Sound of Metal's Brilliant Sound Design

If you get really close into a microphone, you can hear that. You can hear that there is some movement to it, but obviously if you overplay that, it's going to sound unnatural and draw attention to itself. So that balance that they struck in those scenes had to have been extremely delicate.
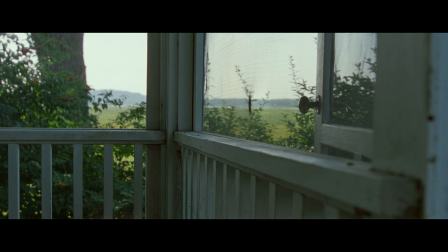513s
Ultimately, the sound design plays a big role in the emotional story arc and Ruben's character arc in the film.
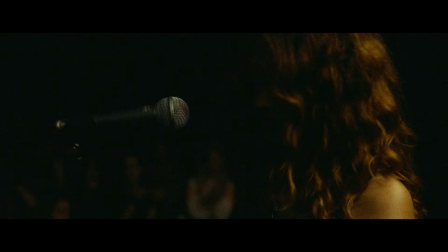519s
The contrast we talked about earlier of the loud, distorted sounds of the metal concert against both the quieter sounds of the next day
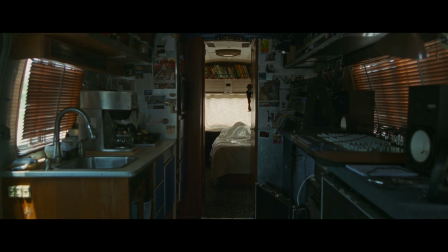526s
and Ruben's hearing loss sets up a kind of sonic motif that bookends the story.
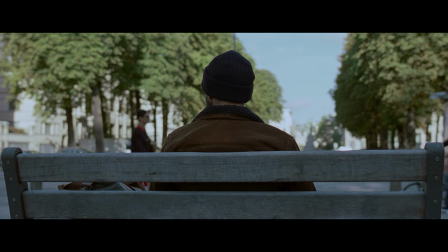531s
Spoilers for the end of the movie ahead. Once Ruben gets cochlear implants, the film's interpretation of what this sounds like
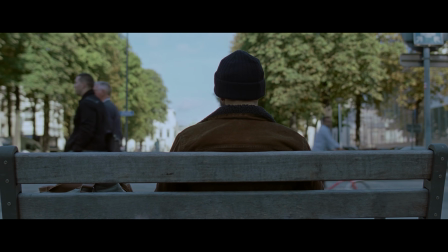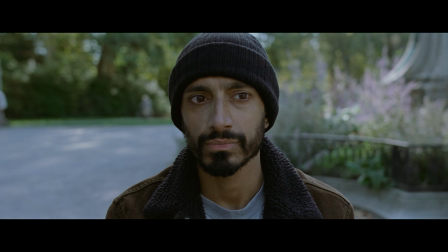543s
while less pleasant and musical than the concert music the film opens with, bears some striking resemblance nonetheless.
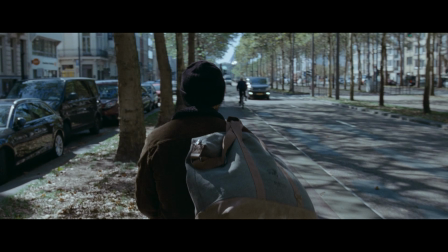556s
Through distortion and compression, everything sounds overwhelming, metallic, and grating.
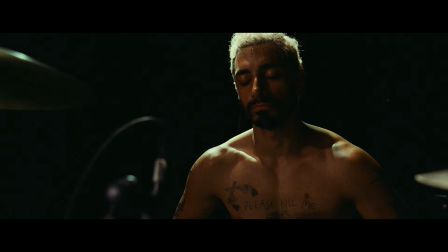563s
At both the beginning and the end of the film, there's a shift from a sound of metal to quiet.
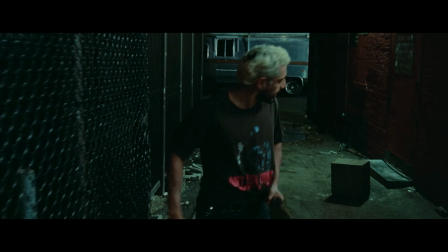569s
And it's Ruben's change in how he perceives these two shifts that marks his character's development.
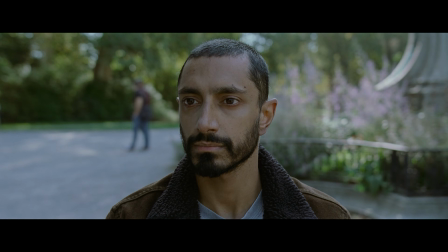576s
The first shift is something lost, and the second, through the acceptance Ruben has learned, is something gained.
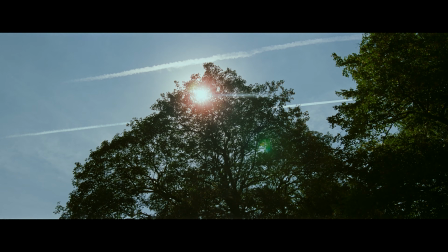585s
Huge thank you once again to Alex for his help on this video. He makes some of the best educational content on YouTube about sound. And thank you to my sponsor, NordPass, for sponsoring this video. I'm very excited to tell you about NordPass because I genuinely believe everyone should be using a password manager. On the internet, we've all had to deal with the headache that is having to manage our passwords. Writing your passwords down or storing them in your browser is inconvenient and insecure, and using the same easy to remember passwords over and over again for multiple websites puts you at a huge security risk.
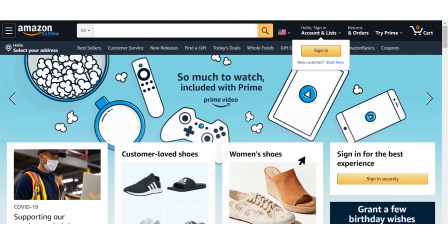616s
But you can solve both of these problems at the same time, increase your security, and make your life easier by using NordPass.
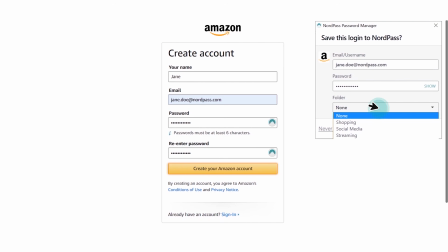623s
I've been using a password manager for years and I would hate to have to go back to not using one. You can use NordPass for free on one device, but premium is super affordable. It allows you to access your passwords securely on up to 6 devices. It lets you share passwords like a Netflix password with other people securely, and it automatically checks your passwords against security breaches to make sure they're secure.
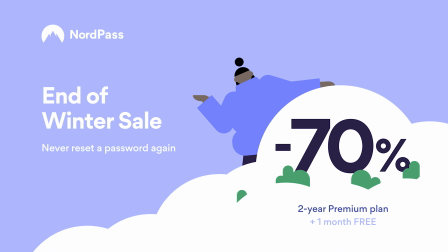644s
You can get 70% off as a part of the end of winter sale, which is ending very soon, by going to nordpass.com/ThomasFlight. Go to nordpass.com/ThomasFlight or click the link in the description to sign up for premium and get 70% off plus an extra month for free.